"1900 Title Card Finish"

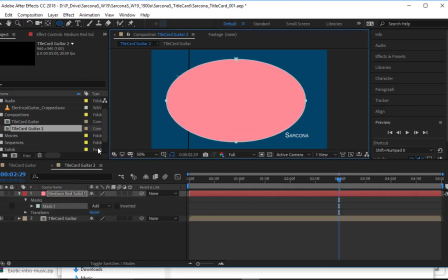33:04 about there. And on this mask, I'm gonna go to invert, so it's the opposite.
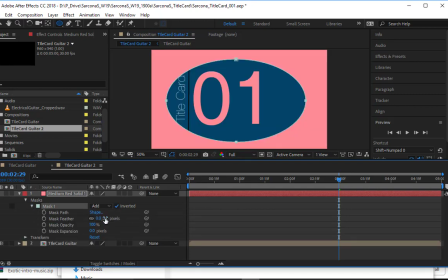33:11 I'm going to go to feather, so it's nice and soft.
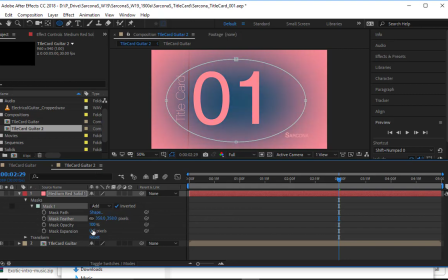33:15 And then I'm going to go to expansion so that it pushes it out a bit further.
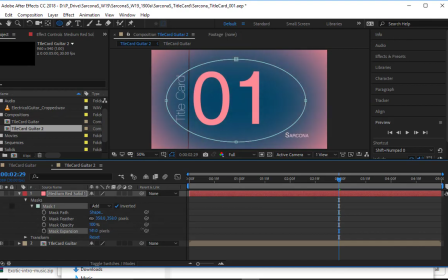33:21 Anytime you do a vignette, the point of it is to draw the user's attention, the viewer's attention, right to the center of the screen. And we can do that by giving a little bit of contrast to the edges. Maybe they're darker, sometimes they're brighter, and it pulls it in because it's the same color, like this pink here is a pink there.
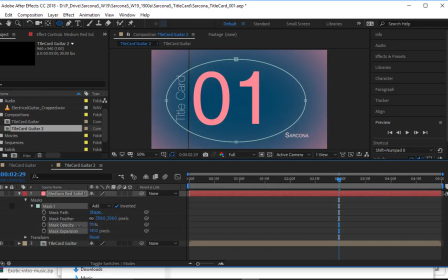33:38 I may need to adjust the opacity on this too. We'll see. There we go. That's nice.
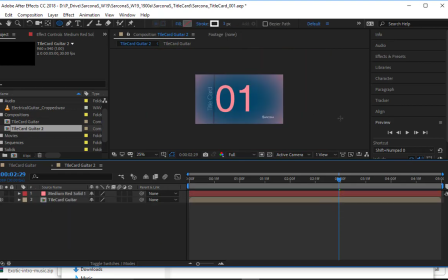33:44 And so now I have this little vignette that goes around the outside of it.
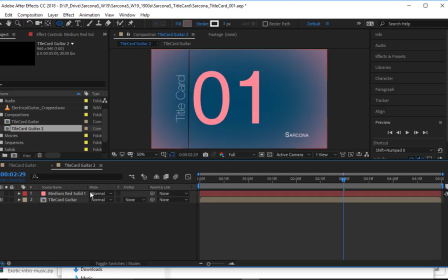33:47 I can also use my switches and modes here and change that top one to be, let's say, a multiply.
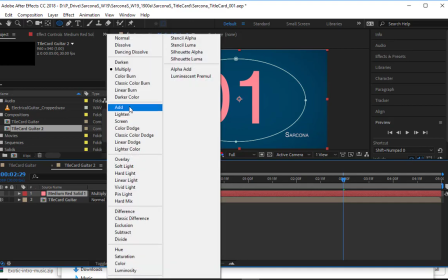33:56 Didn't do a whole lot in the multiply. Let's see. Maybe color burn.
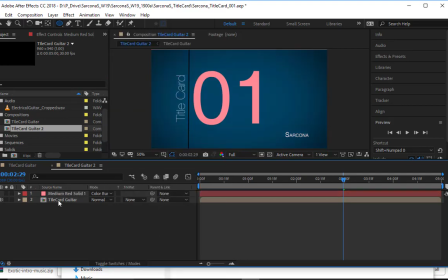34:01 Yeah, that's fine too. All right. So if I didn't want to go with the pink, I can use this color burn and it'll basically like burn the edges so we can see it a bit more focused. I'm gonna enhance that a bit because you can't really see it on the screen up there. Take the intensity up. There we go.
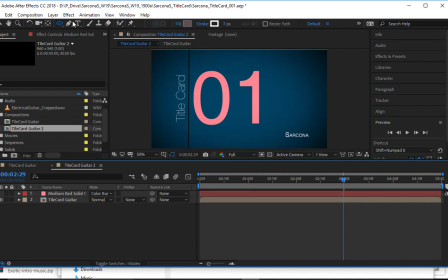34:16 So now you can see that a bit better. I could also go in here to my layer new and do an adjustment layer. The adjustment layers in After Effects work very similar to the ones inside Photoshop. Whatever you put on an adjustment layer will affect everything below that layer.
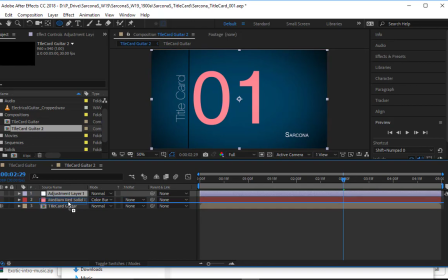34:34 So I'm gonna take the adjustment layer and put it between these two layers.
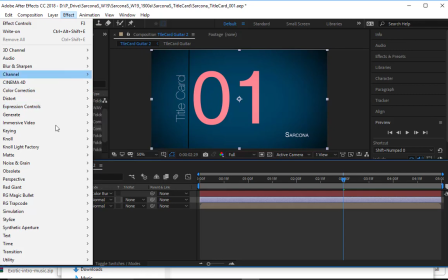34:37 Then under Effect, anything I do in any of these effects will be an adjustment layer. So if I were to add, let's say, distortion. Let's say I added liquify to this adjustment layer.
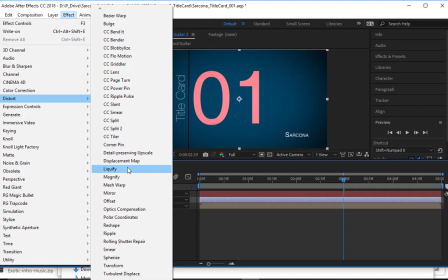34:51 Every layer underneath would be affected by liquify, okay? Or if I did blobby, right? I did blobby to everything underneath it. I'm gonna go to the color correction, and I'm just gonna go to hue and saturation.
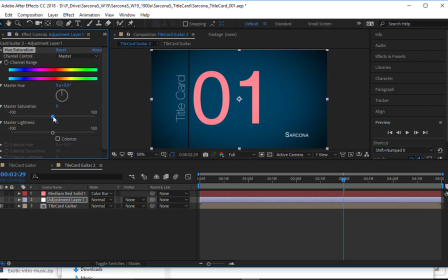35:09 If I decided that I wanted to adjust the colors on this after the fact, I want a little bit more punch to it, maybe I can take the saturation up a little bit more, and that will saturate it more. Or I can desaturate it and pull it down some. Or I can take the hue and shift it a little bit if I'm not liking that color combination that I have.
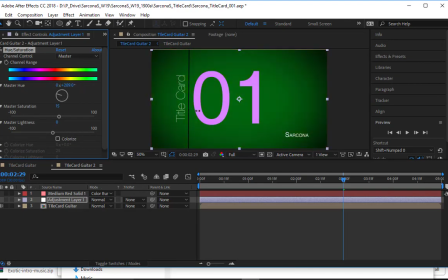35:29 Okay, obviously I can go back to the original one, change the colors, but this can give you different iterations of things. We'll get more into this in the next assignment, but it's a neat way to be able to do this kind of adjustment. Okay, you could also add a
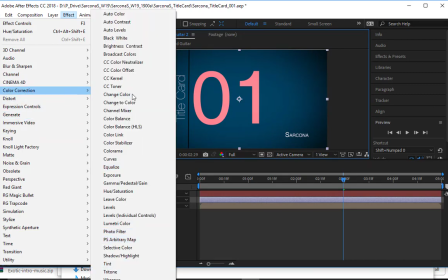35:47 color correction curves. Where's my curves? There they are.
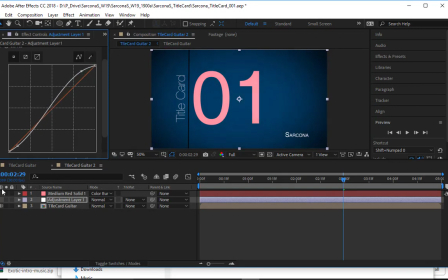35:53 I can pull my curves up just like in Photoshop. And again, I can click this FX and see the before and after. So maybe it'll give it a little bit more contrast, make it a little bit more punchy.
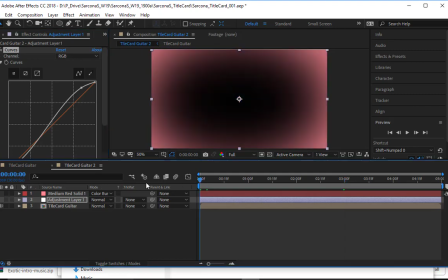36:08 Okay, so we're gonna pretend that I'm happy with everything that's in here. Oops, I don't like that at the beginning.
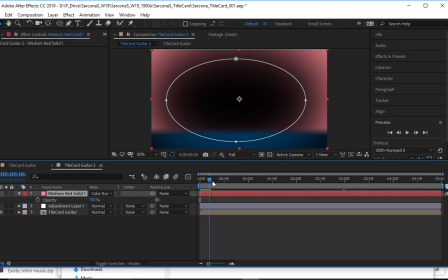36:16 I'm gonna animate the opacity of this coming in as that comes in.
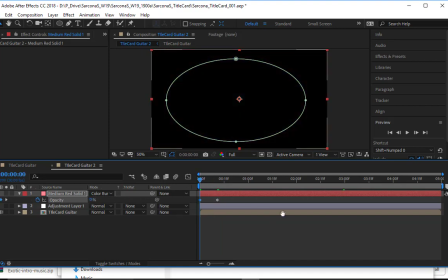36:26 I'll say that's 100, and then here it's 0. There we go. Oh, that looks weird.
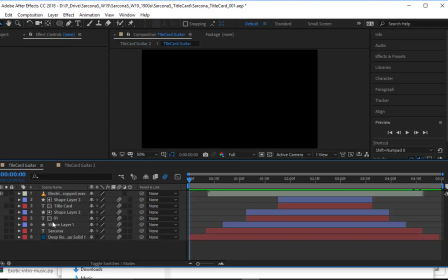36:41 I will not animate the opacity. I will animate the position. And I'm actually just going to go in here, take these position keyframes, go to this one,
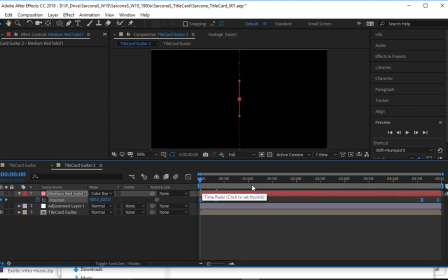36:52 make sure I'm rewound, and then paste it. And so now positions will match. Okay, now you'll see that it's off slightly right there, and that's just because I don't have motion blur set here or there.
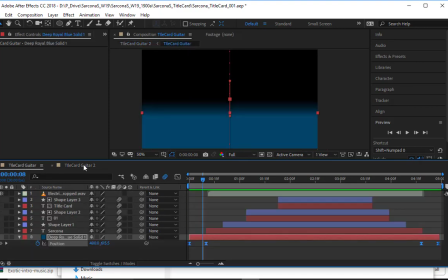37:10 That should be it, 480, 615, yes.